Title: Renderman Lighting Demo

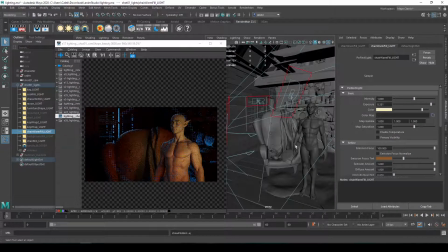[73:39]
That's you can see it right here, and that one's just specifically hitting that chair right there to just kind of feel like it's getting a little bit of that candle firelight as well. And again, all my colors got really funky, so this isn't working anymore.
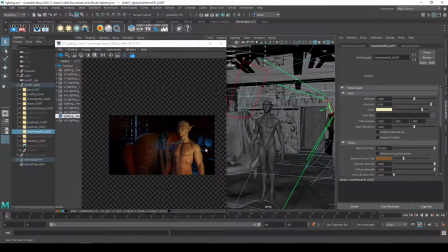[73:52]
And then on my background, because I'm getting a lot of this nice fill from or spillage from my key lights, And I wasn't really worried too much about having to light up my background.
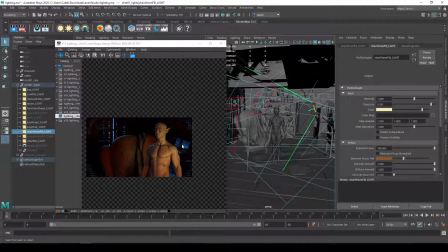[74:05]
What I didn't want it to do is I wanted it to feel like it's a dark cabin, right? And so that the primary lighting source is something like a candle or this fireplace or this lantern or this candle light that's off scene. And so I wanted it to really just light up this area close to the character.
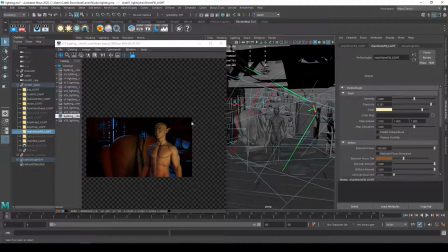[74:24]
And so I thought this was acceptable, a little bit enough that I can kind of see it, but I was adding a little extra light into it. So I added a background fill light. And so that was just to kind of add a little bit more blue and a little bit more presence back to this shape over here, so that it's not just like a sharp,
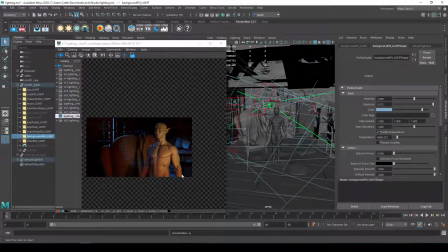[74:42]
color light from the outside. It kind of spills and bounces around a little bit. And you can see that light source right here. It's just this kind of blue light hitting right in that background right there. Also added a little bit on the shelf because the shelf was a little too dark, so I just go ahead and bring that back.
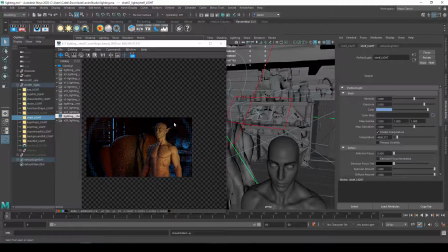[74:57]
And so I just added a little extra light up here.
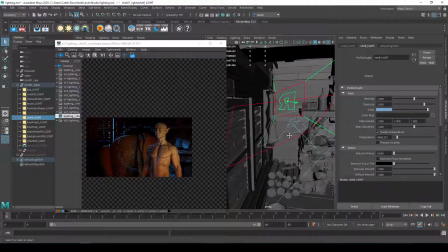[75:01]
And really what I was trying to do is I was trying to get a little extra shaping on these assets right here.
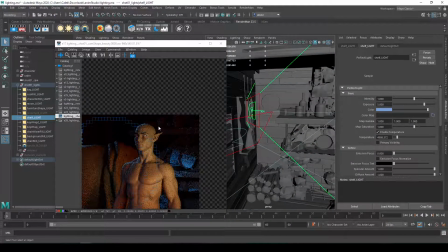[75:07]
And so I was getting a little bit of a left light on it.
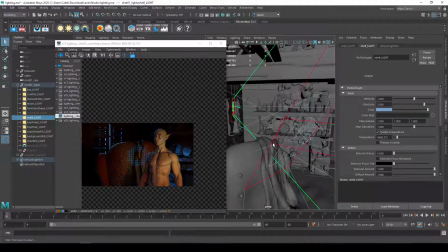[75:10]
And I probably could increase it a little bit higher just because that background just becomes too flat and just not very interesting or hasn't have very much depth. And then I added this moon spill light right here. And so let's go ahead and bring that back in.
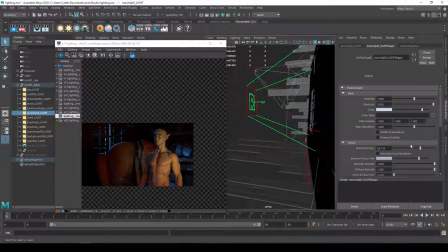[75:23]
And this one's really, really subtle, but this one was just a light source that's right here and is just meant to,
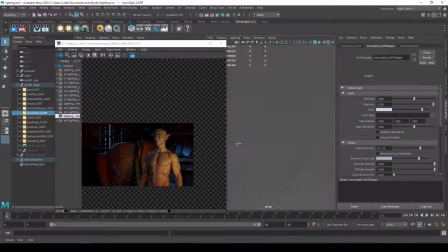[75:30]
it's really only noticeable when I bring in the volume,
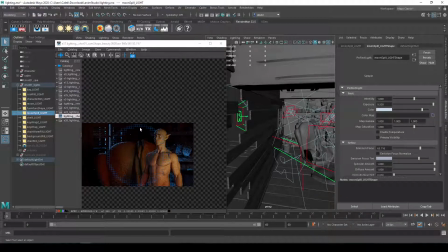[75:33]
but that was just to get a little extra light spilling out of here in multiple directions instead of just in this singular
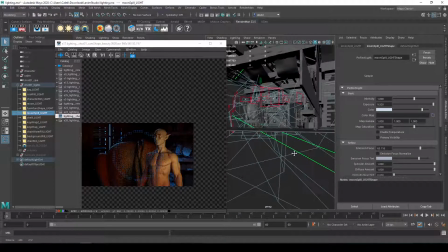[75:39]
direction. So that's my primary lighting setup of all these different lights. I probably, like I said, the colors got really funky compared to the original.
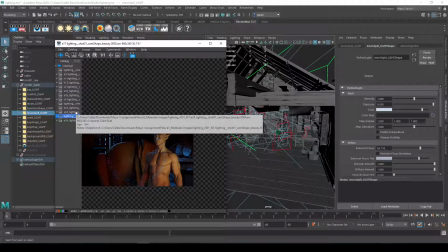[75:52]
Because I just kind of mess with them a little bit too much. So I have to dial them back.
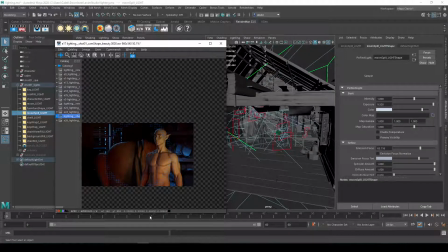[75:57]
In this, I just want to show you guys the basic how to set up lights and move them around and position them. But I do want to show you some other things I was working on.
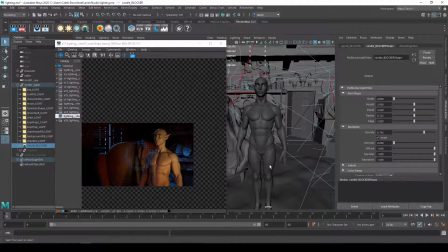[76:10]
So there's a candle block or a light blocker, and what that does is it's a object that blocks your light. And so with your light selected, you can go up here and click on blocker, and there's a lot of different types of blockers.
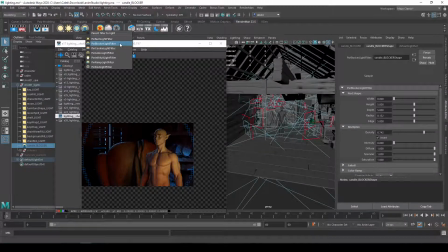[76:24]
So I was just using a blocker light filter, and so that just drops in a shape that lets you block out light. You can do other things, like you can run it through like a filter or a gobo, which just kind of controls,
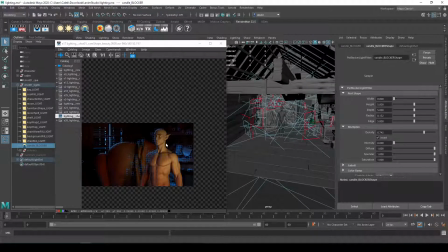[76:37]
or a cookie, which is just controlling the shaping of your light, so it comes in as a shape instead of just as a uniform source of light. If I go ahead and bring this in. This one, I think at this point, probably isn't even doing anything.
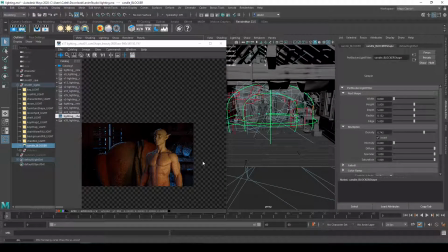[76:51]
And when you do this, you might have to, I know when I do this, I always have to restart IPR because IPR doesn't capture everything. So let's go ahead, like every change you make. So what this does is, let's go ahead and I'll turn off invert.
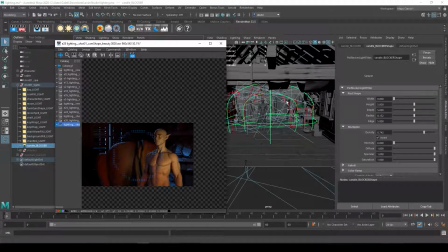[77:07]
So what I'm using this as is I'm trying to use this with my key lights so that they only hit over here and don't spill into the background too much. And so I inverted it, so everything that's inside the blocker is actually getting lit and everything outside the blocker is actually being blocked.
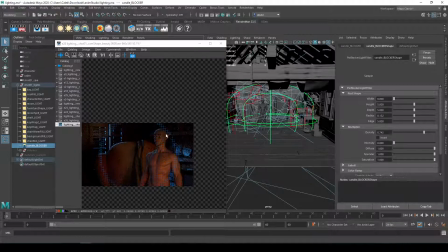[77:24]
But if I invert it, you'll see that that key light is now being blocked, and you'll see now it's spilling onto the background, right? Because everything that's inside of this shape is being blocked and everything outside of that shape is allowed to be lit by that key light.
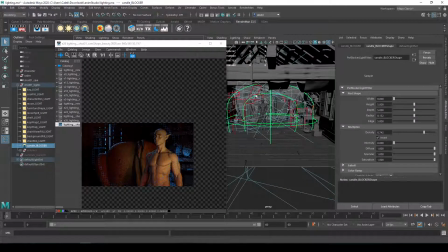[77:39]
Let's go ahead and invert it again. And so now everything inside this shape is allowed to be hit by the key light and everything outside is not.